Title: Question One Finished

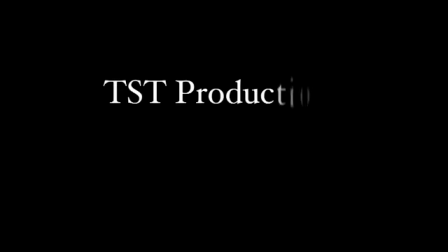[0:00]
In our horror opening, we followed certain conventions of horror films in order to show our understanding of our planning and research. The first convention we used was Fade to Blacks, which we found was one of the most common conventions in horror films, for example, Seven, An American Horror Story.
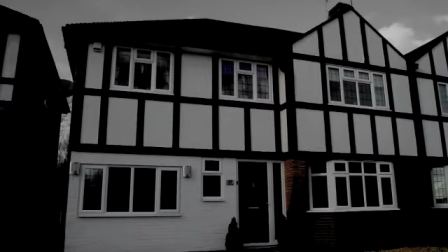[0:16]
We followed this as it helped keep continuity throughout the whole of our opening and it showed time was passing.
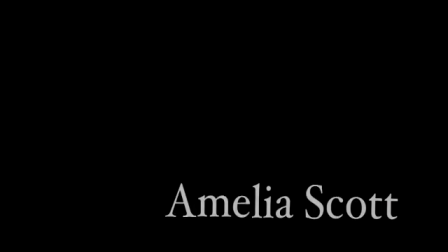[0:21]
When making our titles, we once again referred back to the research.
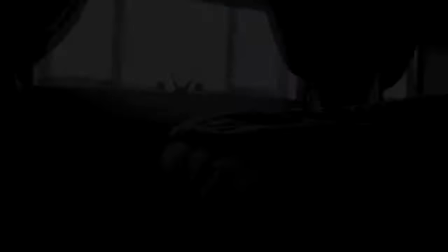[0:24]
We used white flickering titles on a black background because we didn't want them to be stationary and it kept an eerie atmosphere, which we wanted to achieve.
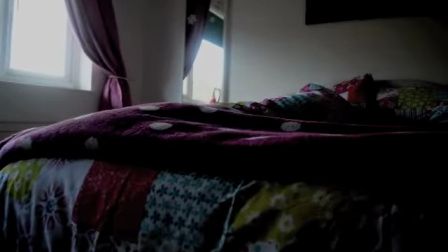[0:31]
We placed our film title, which maintained the white writing on a black background, at the end of the opening as we found it was typical in horror films.
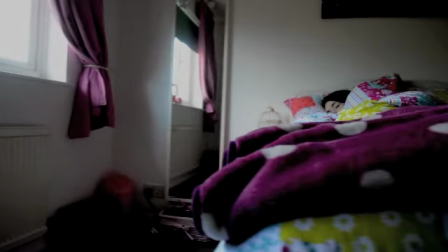[0:39]
We researched a lot about costume, makeup and setting as this was a key element in other horror films such as Woman in Black.
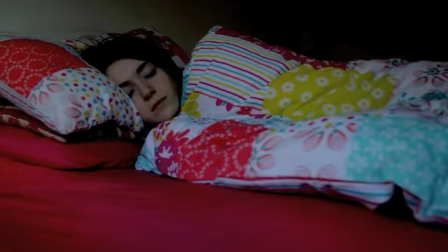[0:46]
We chose old-fashioned dresses for the children in The Nightmare and typical bedwear for the main character.
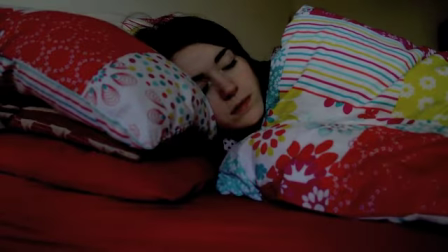[0:53]
This created a contrast between the two scenes where the main character is in bed in the current day and the children are of a different era.
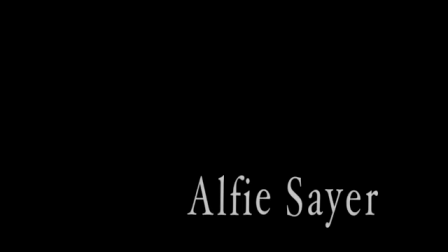[1:02]
Out of our possible locations,
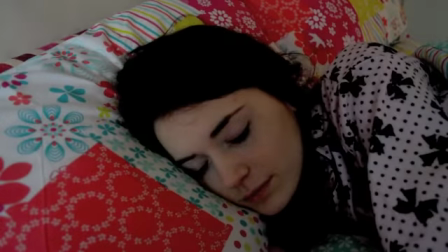[1:04]
we chose our one as it created the right atmosphere due to the lack of surroundings and it fitting directly with the horror conventions when looking at locations. Our other possible location was a park, which we felt didn't quite fit our storyline and was too commonly used within our class.
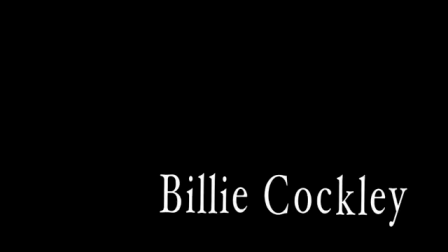[1:20]
Another convention of horror films is the theme of children used as evil characters instead of their stereotypical nature of being sweet and innocent.
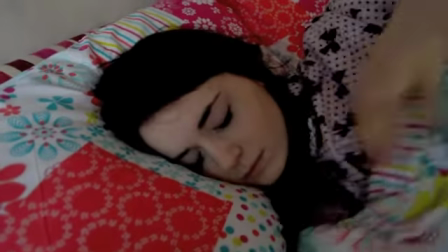[1:27]
We follow this in various ways. One being the two young girls we used as actresses.
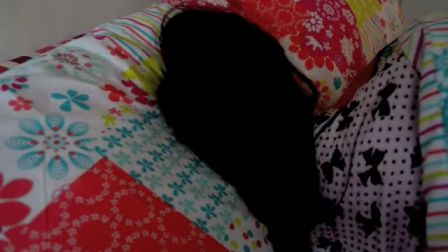[1:31]
Another being the nursery rhyme, which we gave a slow tempo to keep the eerie atmosphere and to fit to the clips.
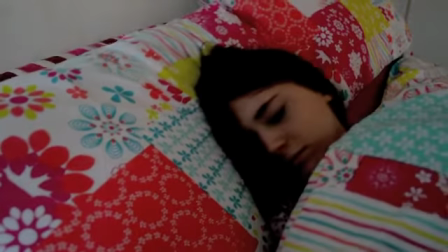[1:38]
The laugh we used at the end over the titles was to signify the end of the opening and the start of the film.
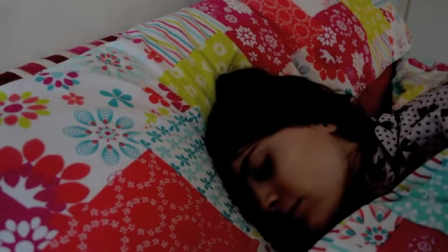[1:43]
We decided to use quick straight cuts when cutting between the nightmare and the reality.
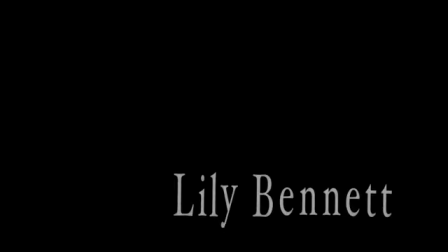[1:47]
We did this so that the nightmare remained a mystery and created an enigma code, another typical convention found in Seven.
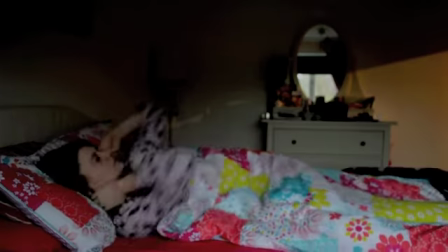[1:56]
Lastly, we used dark lighting as people are generally more on edge at this time of day,
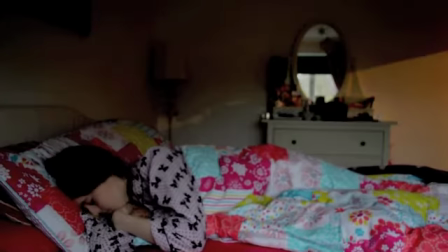[2:00]
and the films we researched were set or contained many scenes at night time.
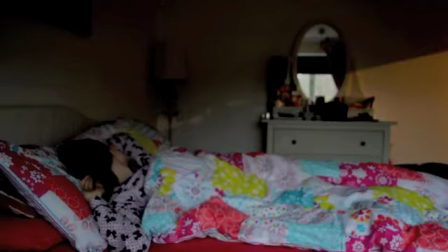[2:05]
In our film, as well as using conventions, we also developed them from the films we researched.
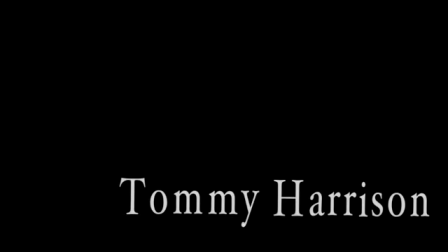[2:10]
In the film Seven, the straight cuts show various actions made by the character. We developed this by making our straight cuts quicker and shorter.
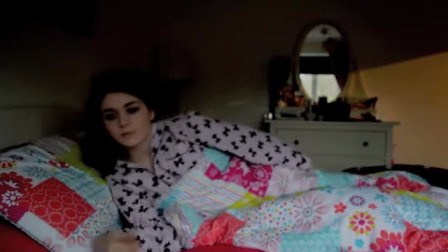[2:19]
The film also substitutes the letter V for a 7 in the title.
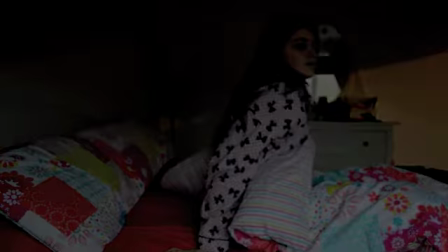[2:23]
We developed this by substituting the letter I for a question mark as we thought this would make the title more intriguing and linked to the content of the film.
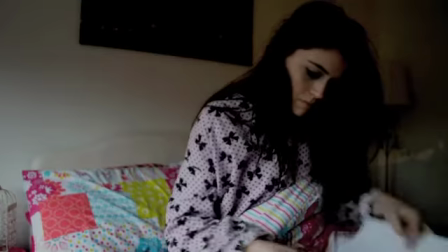[2:31]
Throughout the films which we researched, we found the convention of the fear of the unknown was shown in different ways.
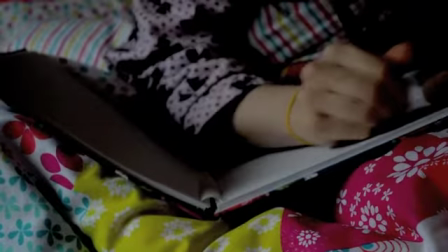[2:36]
We chose to create this in our film by showing as little detail about the nightmare.
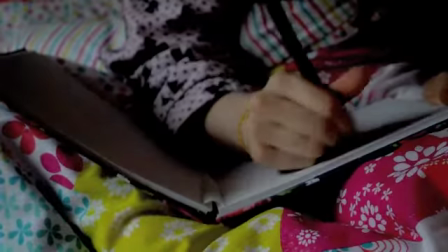[2:40]
We did this by using short straight cuts and showing shots that would create question for the audience due to their lack of knowledge.
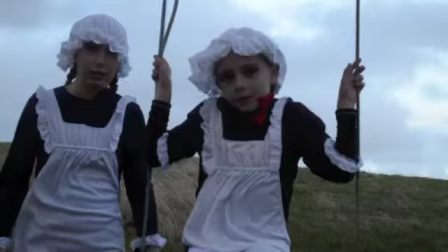[2:46]
The last convention we developed was the use of distressed characters. In our film we found this would generally be towards the middle or the end of the film.
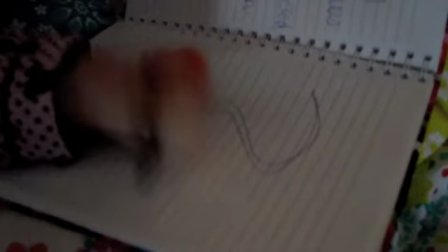[2:54]
However, we decided to show this in the opening of the film in order to unsettle the audience,
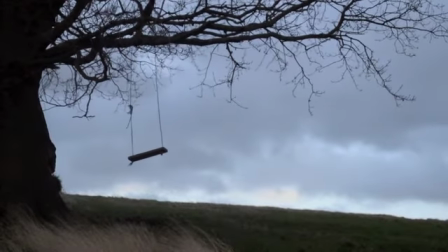[2:59]
and we wanted the action to be shown so that the rest of the film would be explaining it.
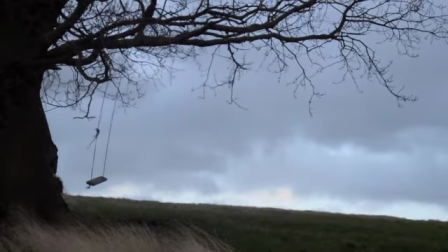[3:03]
As well as using and developing a convention, we also challenged them. Something we didn't find in other horror films we researched was a dolly shot.
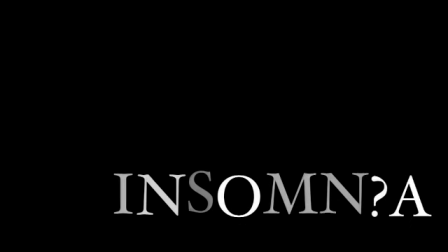[3:11]
We used this in order to establish the first location and to show the isolation of the character as she sleeps. During this section of the opening, we also had narration to keep the attention of the audience and give them an insight to the character's emotions.